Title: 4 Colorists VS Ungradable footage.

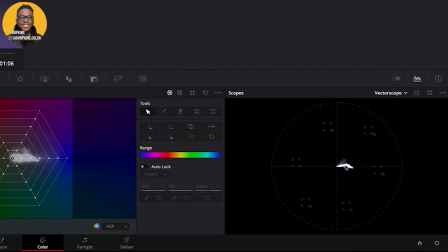We can clearly see that the image is pivoting towards the blue magenta vectors. But notice how the images are a bit desaturated.
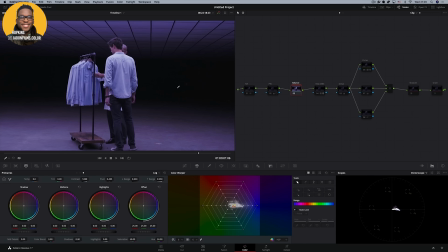This will make it hard for us to see the corrections we're doing next. Therefore, we need to exaggerate it. Going into the balance node, I started by converting the color space of the clip. I used the color space transform plugin to convert from S-Gamma 3 to Rec 709. We can now clearly see the heavy tint. This is gonna make it easy for us to see what we're doing next.
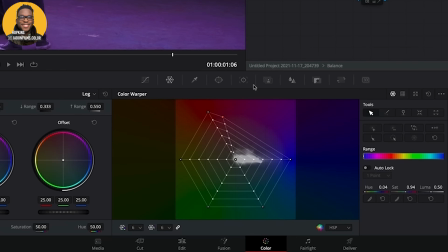Next, I tackled the magenta tint using the color warper in Resolve 17.
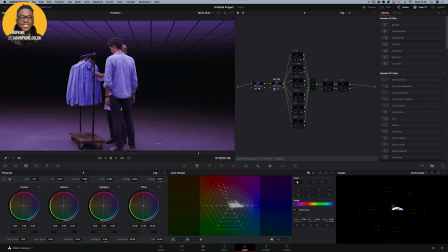Now our skin tones are looking about right, but some parts of the image are still picking up the magenta shift. This is okay, as we can easily fix those areas with a bunch of secondary corrections, which is exactly what I did in the stack of nodes here.
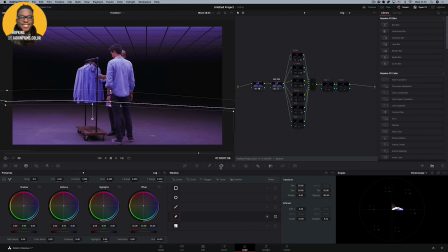First, I created a power window just to isolate the bottom part of the frame. Then I used the color warper to shift the colors towards blue, and here's the result. Then I created a layer mix node to isolate the wooden trolley board. I fixed the upper end of the frame using the same technique as I used in this node here.
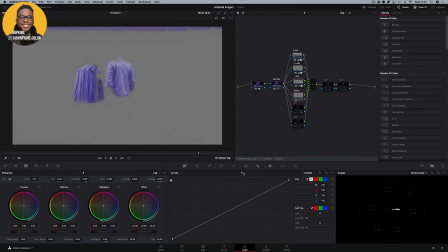Then I keyed the shirts, and using the hue versus saturation curves, I dialed back just a tiny bit of the blue.
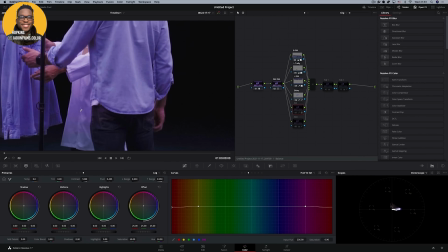Then I noticed that the white coat was still picking up the magenta tint. The easiest way I could fix this was to create an ovular power window and using the color warper to remove just that color.
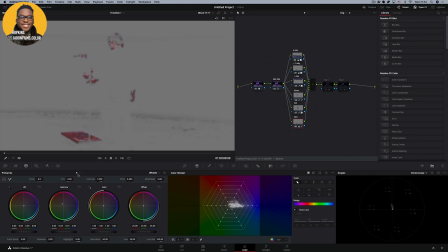Then I keyed out the skin and heavily pushed it towards orange-red to create consistency in the skin.
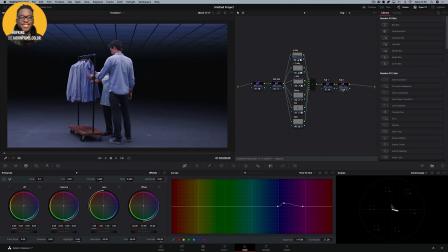I then desaturated the image a little bit in this node. Then I finished it off by pivoting those purple colors towards blue, and here's the result. Now about the look section of the frame. I decided not to go for a heavily stylized look, as I wanted to return some of the aesthetics available on set,
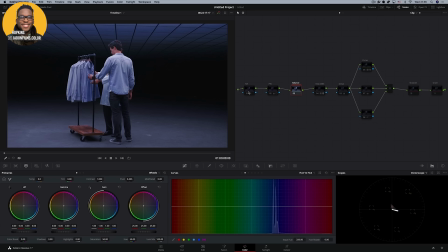so I just enhanced what the initial balance had brought up. I started with a bit of noise reduction, followed by vignette to create some depth for our subjects to pop.
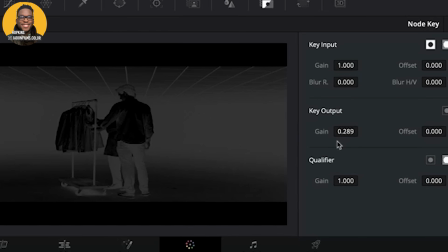Then I added about 20% of the Koji's codec to 383 loss. Then I desaturated the frame,
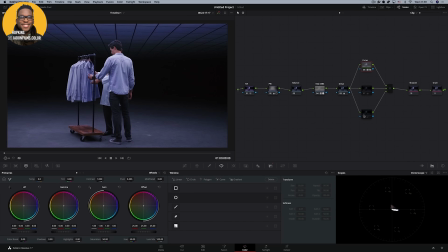a little film curve to brighten up the image, and then I finished off the look by pivoting those purples towards blue, and here's the result. And to show how much improvement we've done to the image, here's the before and after.
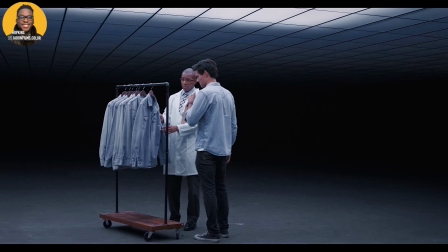I just want to say a big thank you to Josh for having me on this round. Hopkins from Germany. If it doesn't work out color grading, you could definitely go into voiceover. It's such an interesting voice.
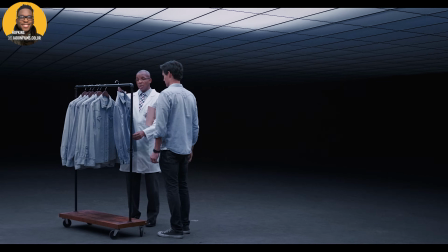I love the contrast of blues and the warmer tones and how the wood really pops.
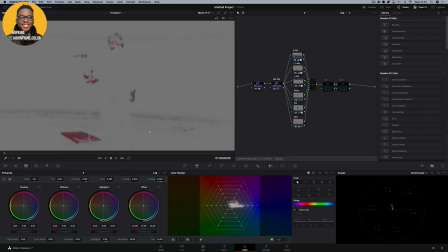Just using a simple key, he was able to pull skin and wood out. After all, you know, skin is the same color as wood, so it does make sense.
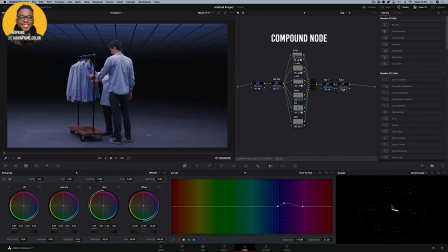What I like is how structured his work is. With the compound node for the balance, he keeps the node tree clean and less cluttered. You can tell that he's been trained correctly. Bro, Dankeschön.
Blue jeans, Air Ones, and a white tee.
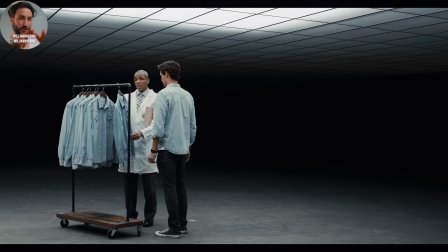06 hanging out the window like E. High feet on one, off a bottle might be my tree.
Smoking Agent Orange High C. Yo, Will Mannering here. Hope you enjoyed that. Let's jump into Resolve and check out my color grading process for this.
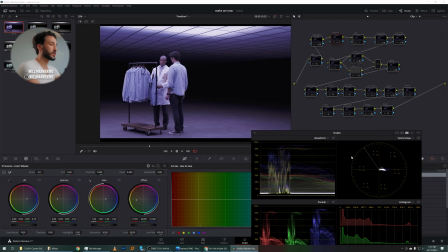We're in our color tab. Let's kill all this. And the first obvious thing is that we need to balance out our image. There's too much blue. The shadows are fairly neutral, but everything else is kind of not where we want it. So in one node, we've created way more color separation. Our main anchor points are where we want them to, our highlights, our shadows, and skin tones.
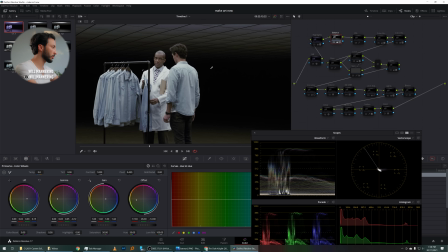And in order to do that, we've had to push and pull with our primaries to get all of our luminance values and our color in the right place that we want it to.
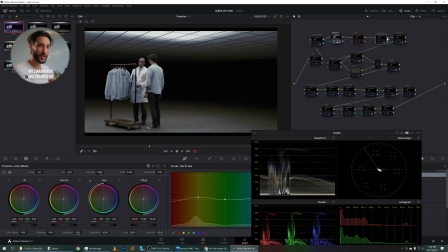So we've created way more color separation. In the next 3 nodes, we're swinging our hues and our saturations to be more in line with where we want them to be.
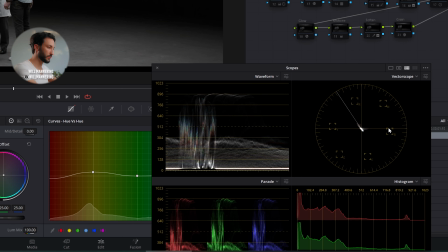So we can see with the vector scope before and after, it's just pushing into that opposite complementary color.
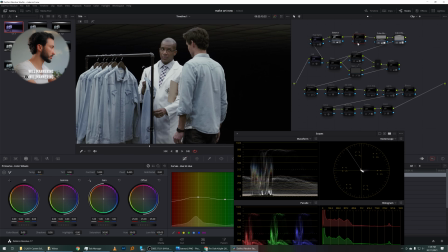So if we zoom into our skin on our HSL node, just giving it more juice, more color contrast.
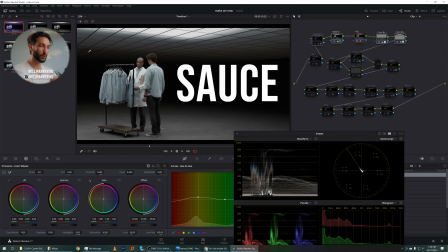Now that the image is balanced, we can start injecting that sauce or that juice, or whatever you want to call it.
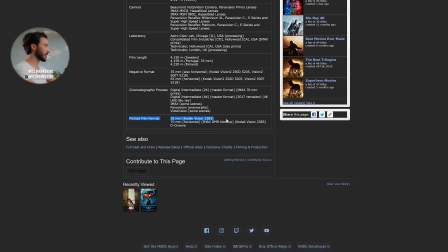Google Dark Knight technical specification, and this is what we want. Kodak 2383.
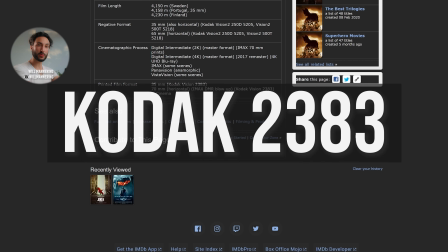Now this film print is built into Resolve as a LUT.
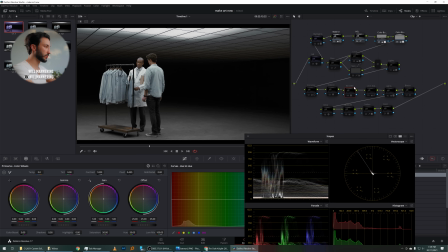Come into Resolve, drop in your Cineon Film Gamma Kodak 2383 LUT, and in 2 nodes, we've created this insane contrast. And that's obviously too much.